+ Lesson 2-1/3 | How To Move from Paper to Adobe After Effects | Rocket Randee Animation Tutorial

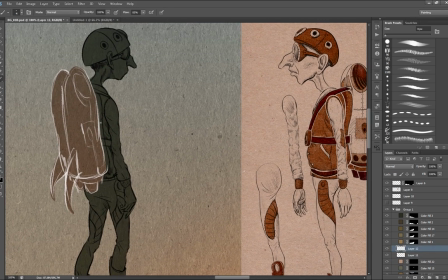29:05 'Cause sometimes looking at the slightly smaller color mask layer with the lines
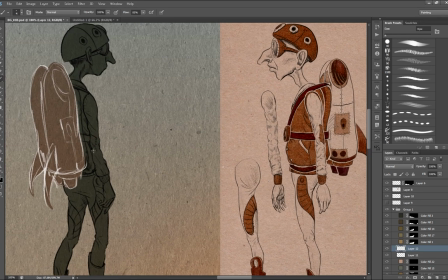29:11 around it just sort of sends my brain for a loop and it kind of makes me a little impatient.
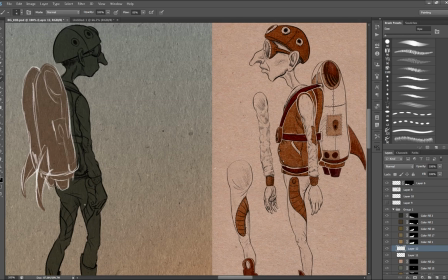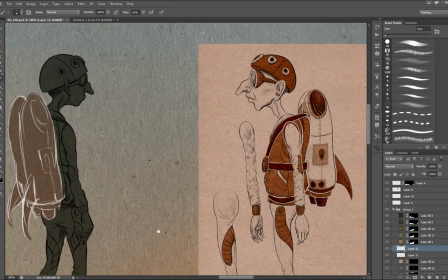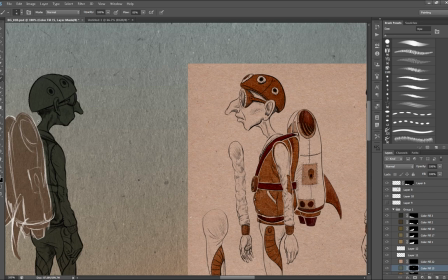29:26 I think that this stage of drawing for me is one of the funnest. It's sort of inventing and discovering the character, cross hatching, moving really quickly.
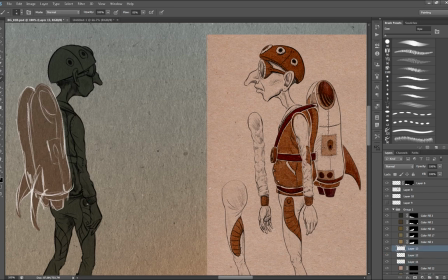29:35 I really, really enjoy this stage. So it is fairly fast.
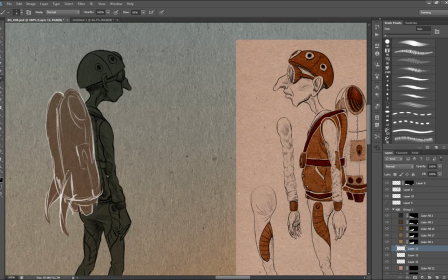29:41 Even though I have this sped up tremendously, I'm still moving for me pretty quickly.
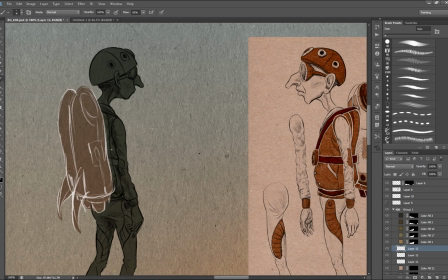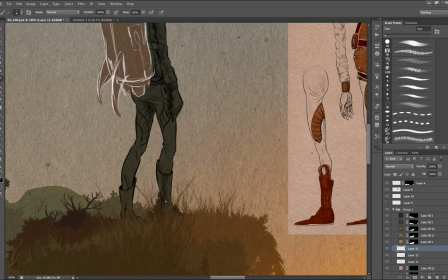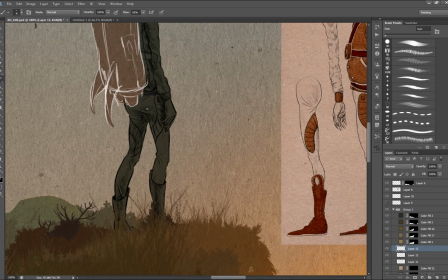29:58 At this point, I'm just fleshing out some of the details, kind of my shading.
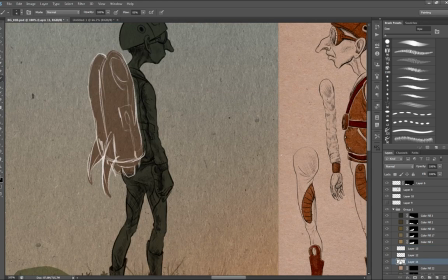30:03 This will be really helpful when I actually start painting in my colors and my lights and darks.
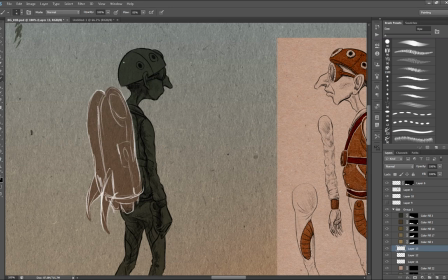30:08 I like having some cross hatching because I am going for sort of a pen and ink look.
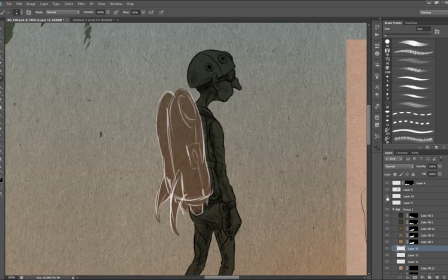30:12 And this is helping me define the volumes and the masses a little more, the character.
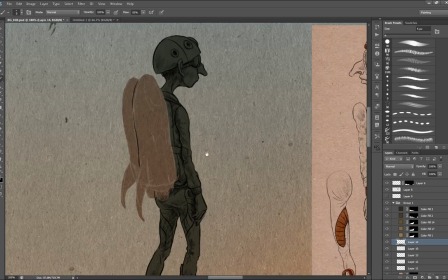30:18 So now I'm moving into figuring out this rocket pack.
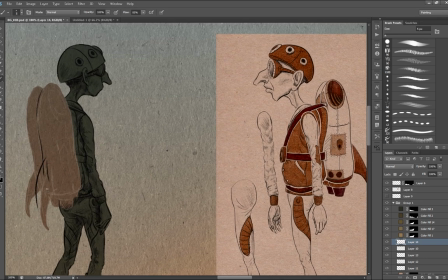30:22 I am referencing the image on the right a lot, just kind of looking at it,
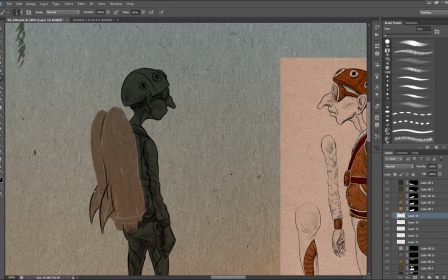30:28 trying to get a better sense of the structure, because when I made the actual shape, I moved quite quickly and wasn't really paying attention to the details.
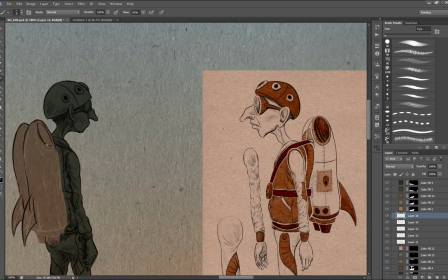I find the inside of the rocket engine a little bit tricky to get.
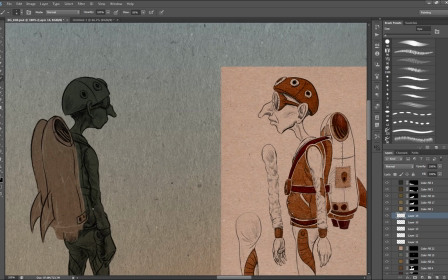30:54 And these lines along the side are also really tricky because those seams really define the form of the rocket engine.
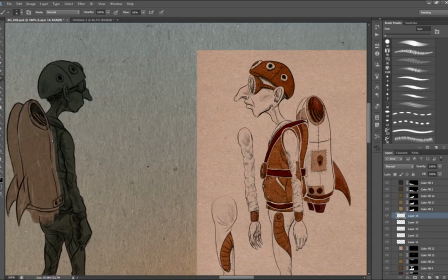31:02 And I find getting the curve just right on them was a little hard. I had to redraw that line a ton.
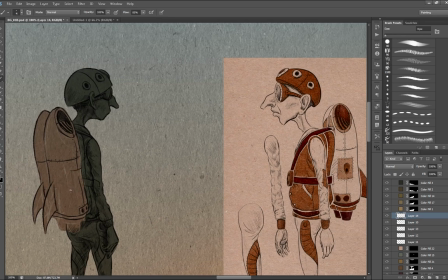31:10 There is also some perspective happening on the rocket pack where it's just 1 point perspective, where the engine that's closest to us is slightly larger than the engine behind, and same thing goes with the fin.
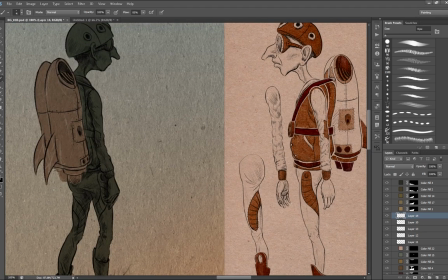31:24 It may be a bit exaggerated, but at the time it felt right.
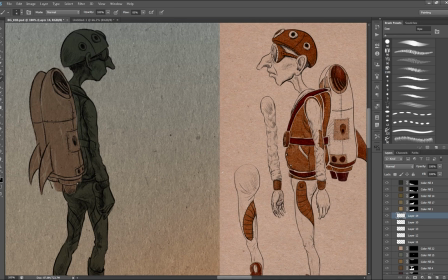31:27 I think looking at it now, I think that fin furthest from the camera or on the left-hand side is a little bit too small,
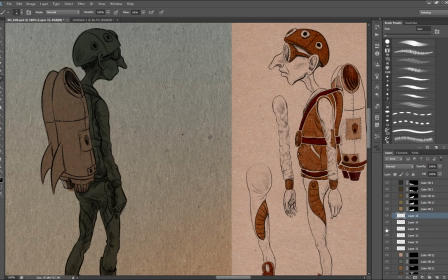31:35 but that doesn't really matter.
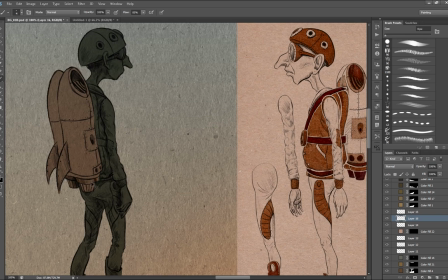31:43 I'm just fleshing in some of the details. Now I'm doing the cross hatching, and this is just, again,
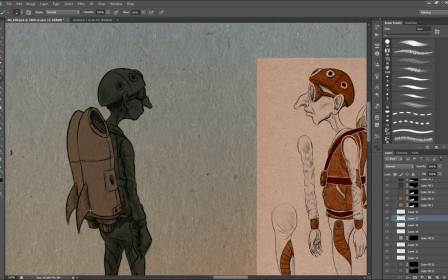31:49 helping me define the volumes and the masses of this and maintaining that really pen and ink look that I'm going for.
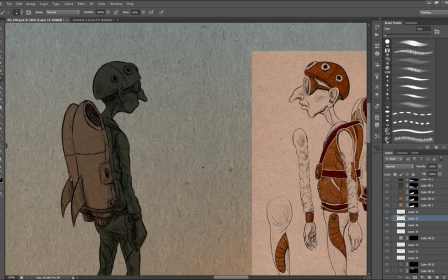32:00 Through most of the drawing process, I'm thinking about the lighting.
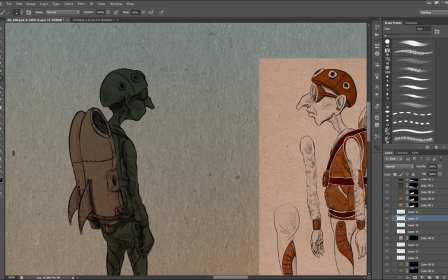32:04 Not so much when I do the initial lines, or the outlines, but right now I'm really thinking about the light. I'm always considering where the key light is, so that would be like the sun, and then I'm considering the sky or the ambient light,
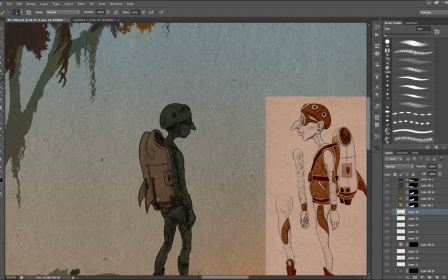32:19 which would be everything facing upwards will be brighter than everything facing down because of all the light that's bouncing around in the sky.
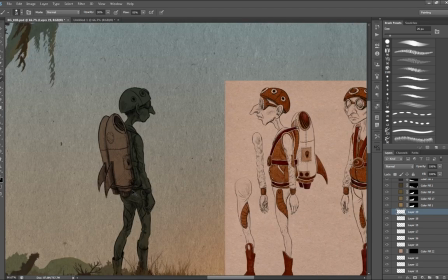32:25 And then if he was standing on a really bright white surface, there'd be like a lot of light bouncing up.
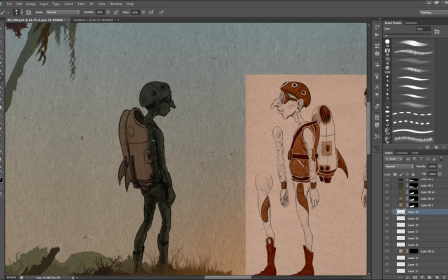32:31 So I've always got this going on in my head,
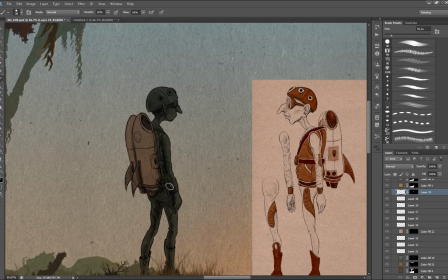32:33 and I'm always trying to wrap my head around where the most light would be, where the least amount of light would be.
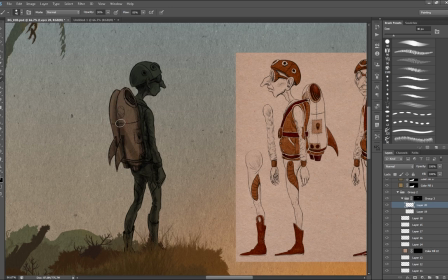32:40 And the thing about drawing is everything where two surfaces meet, it's the darkest. But I really struggle with lighting. Lighting is really tricky for me.
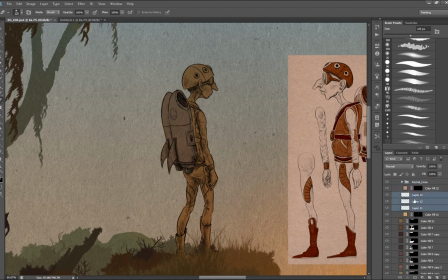32:51 And as you'll see, I'll go through this process, and I'm going to try so many things and really struggle
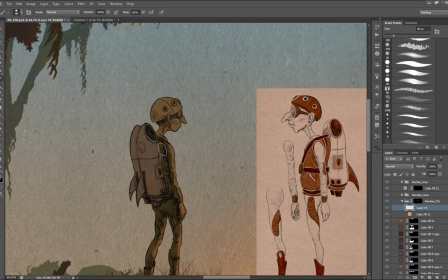32:57 because it's really hard sometimes for me to understand where the light would be hitting a surface,
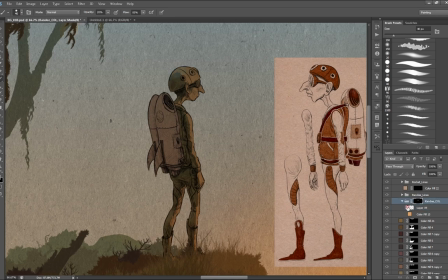33:03 and you really have to understand the form of something to know where the most light will be hitting.
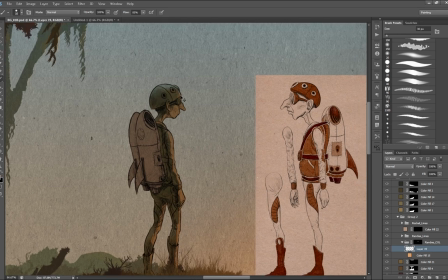33:09 And obviously the brightest side of this character will be away from the camera because it's coming from the sunlight,
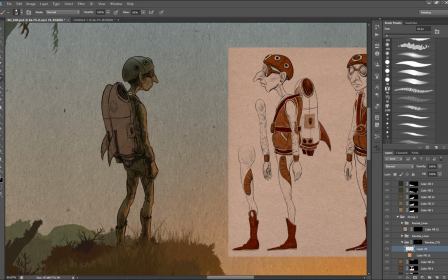33:14 but we're going to get some really bright light wrapping around the character ever so slightly to create some rim lighting.
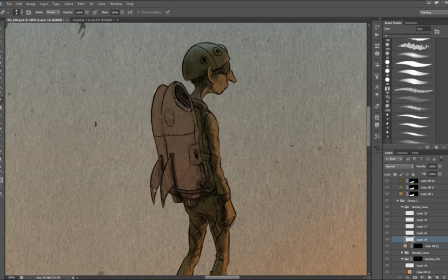33:20 And I've added in his helmet there, you can see there's sort of a bluish color, and that's coming from the sky.
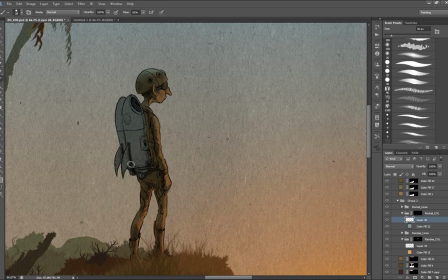33:27 So I'm considering that reflective, or that ambient light coming from the sky, and then losing a bit of it because he's underneath the trees.
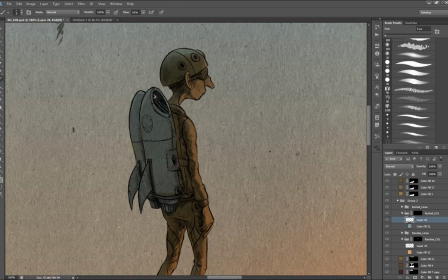33:36 So it's more to the front of his helmet. And then you can see along the very front of his helmet and along the bottom and stuff like that, it's got more of the yellow from the sun.
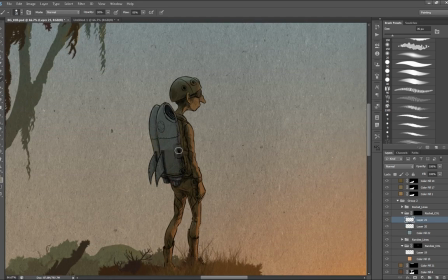33:46 I actually found painting this rocket pack really tricky because it's supposed to be slightly reflective.
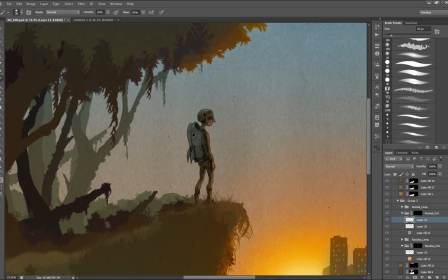33:53 So I'm trying to figure out what's around him and how things would reflect in this cylinder.
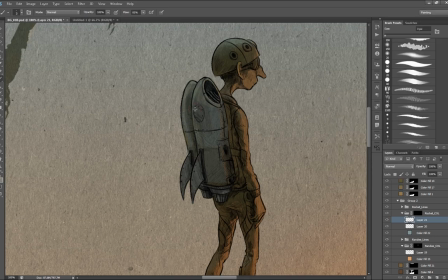33:59 If you ever look at a picture of those milk trucks that I think they carry dairy, and they're just bright silver, and they reflect everything.
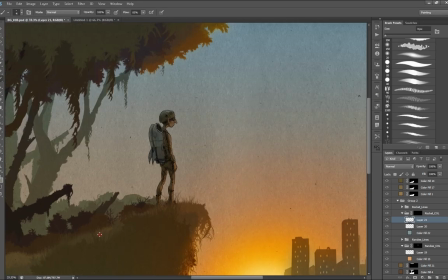34:08 It's really interesting to see what happens to things when they're distorted in a cylinder.
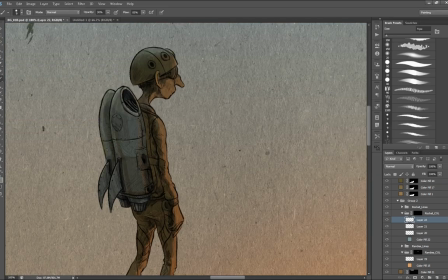34:13 And so I'm trying to think of this as I'm drawing it, and I find it really difficult.
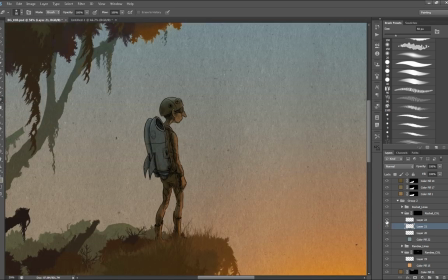34:18 And I actually ended up finding that to be more aggressive was better.
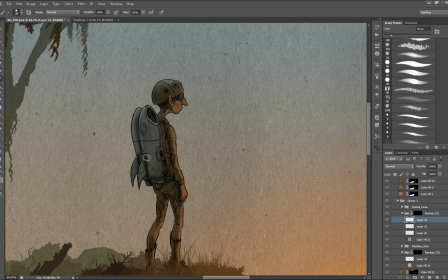34:22 Like at first I was starting out with very translucent brushes at like 10% and going over and over again.
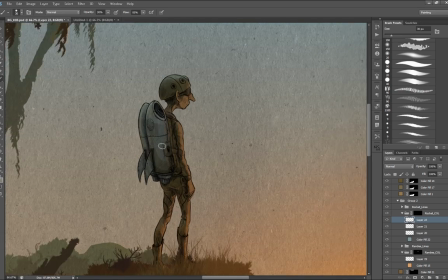34:27 And I found increasing that and just being more aggressive with them made a more believable image.
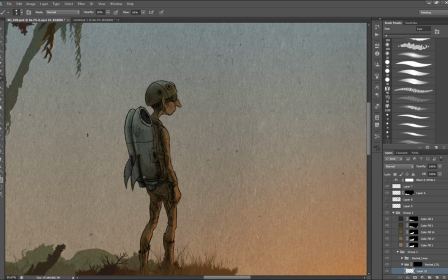34:33 But it did take me a long time to get it right. And I don't think I ever really got it right.
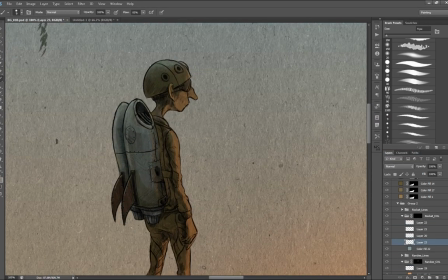34:41 You can also see, I think at this stage, is I've all fixed that one fin that was furthest away from the camera.
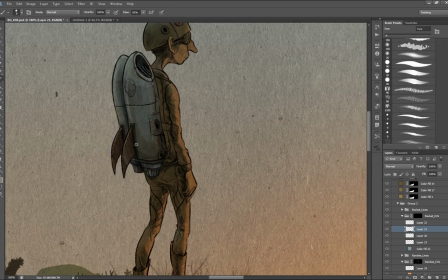34:48 I've darkened them up, and I've added a little lightness along the top ridge of the fin where they're facing towards the sky. And then here I'm just kind of working on the reflection of the fin.
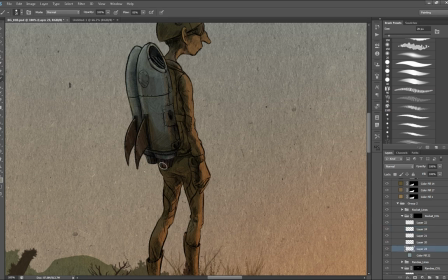34:59 I always struggle a little bit with reflections too, because I'm not really sure the shift that happens on them,
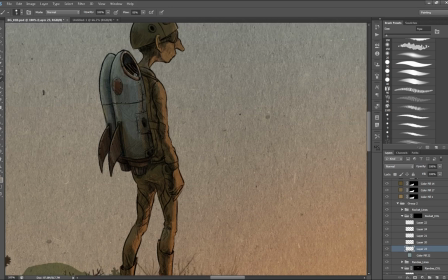35:05 because the reflection is tints the color based on the color of the metal, and it's all this stuff you need to think about. And it helps if you're looking at something, but there's really nothing I could
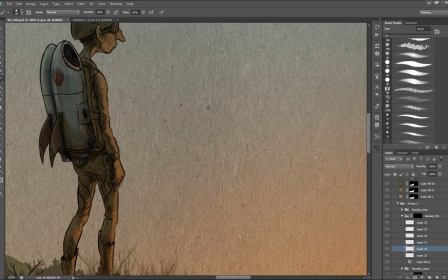35:16 find to mimic this scenario or these colors, at least not in the studio while I was working.
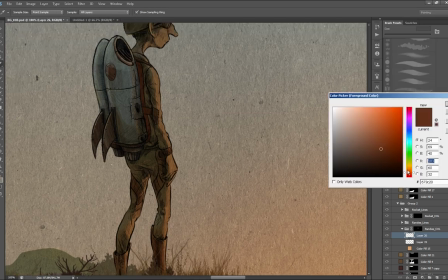35:25 Here I'm just painting in the cushion, the padding that essentially is on the rocket pack, and these other elements, these browns on him.
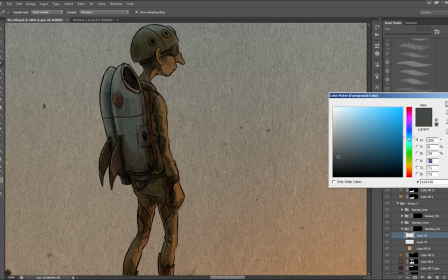35:33 I'm just painting in a solid brown right now,
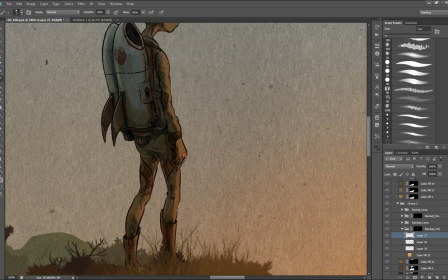35:35 just like if you took like a brown crayon, and then I go over and start cooling it off based on the fact that I have really warm highlights,
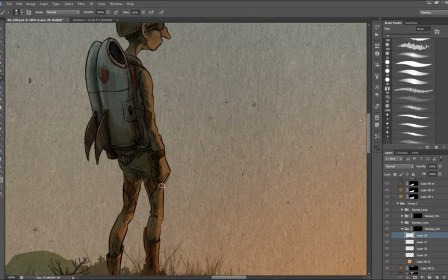35:42 so my shadows are going to be really cool, like more in the blues and the purples, and the cool purples.
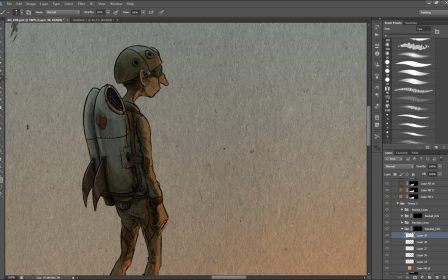35:52 And I'm working with tons of layers. Every time I start a new kind of thing, or if I'm sort of happy with what I've done, I create a new layer.
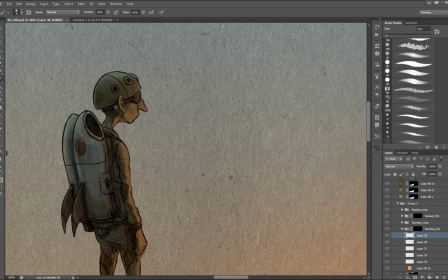35:59 I'm not a very confident painter, so I do bounce around a lot, and I am really nervous about ruining something.
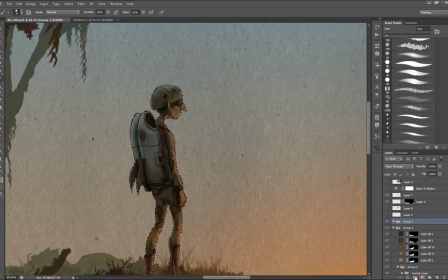36:08 And there's always a point in every image I work on.
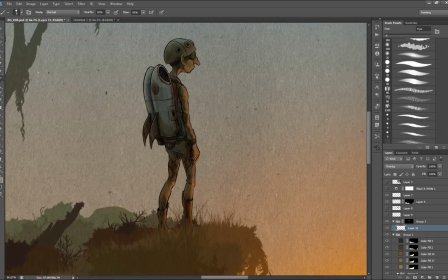36:12 There's a point where I think it's absolute garbage, and I'm really getting discouraged about it.
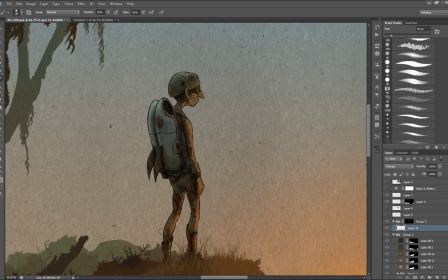36:18 But I usually just push through. And oftentimes I think, like a finished image that isn't that good is better than a million unfinished images.
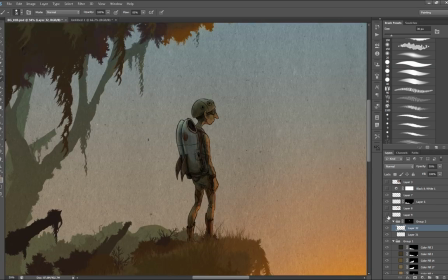36:26 But that's not always the case. I mean, sometimes it's okay to have really a lot of unfinished work.
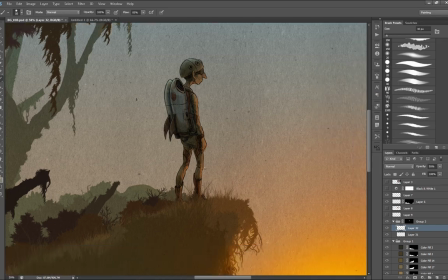36:30 But now in here, I'm just adding more reflections and really strong highlights.
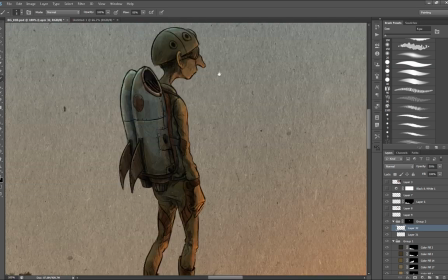36:35 I usually add those in last as I come back in. I find it really fun to go in and really push the highlights around.
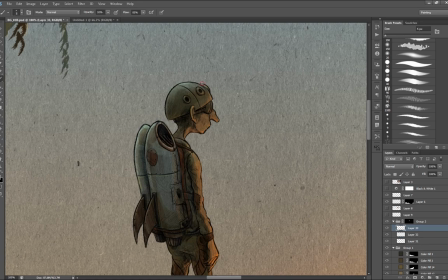36:41 And usually I use an overlay layer for that. So as you can see, I'm brightening up the edge of his helmet.
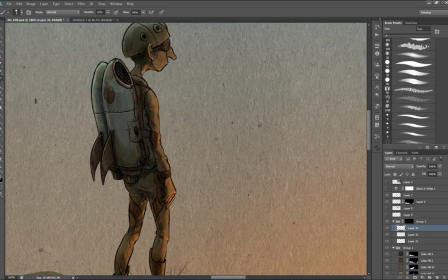36:46 I'm trying to come in with some really nice brights and getting some really just some keys and key lights and some highlights in there.
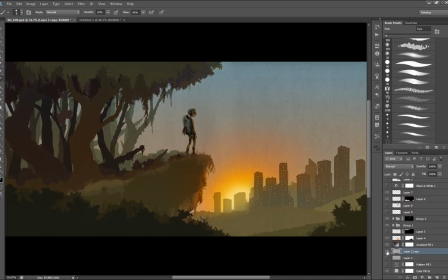36:54 Bring a little more contrast into the character. And here I'm just playing with some of the textures on everything.
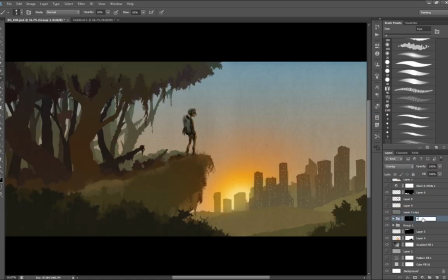37:02 The goal with these textures on top is to make it so that they don't affect the value of the overall composition.
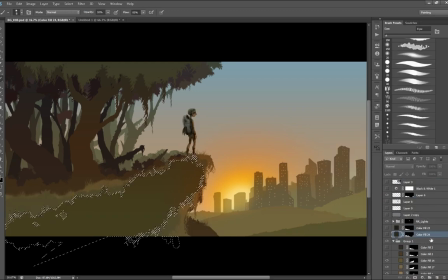37:09 So when you have a paper texture on top, I'm trying not to, you adjust the gray value until it's about 50%.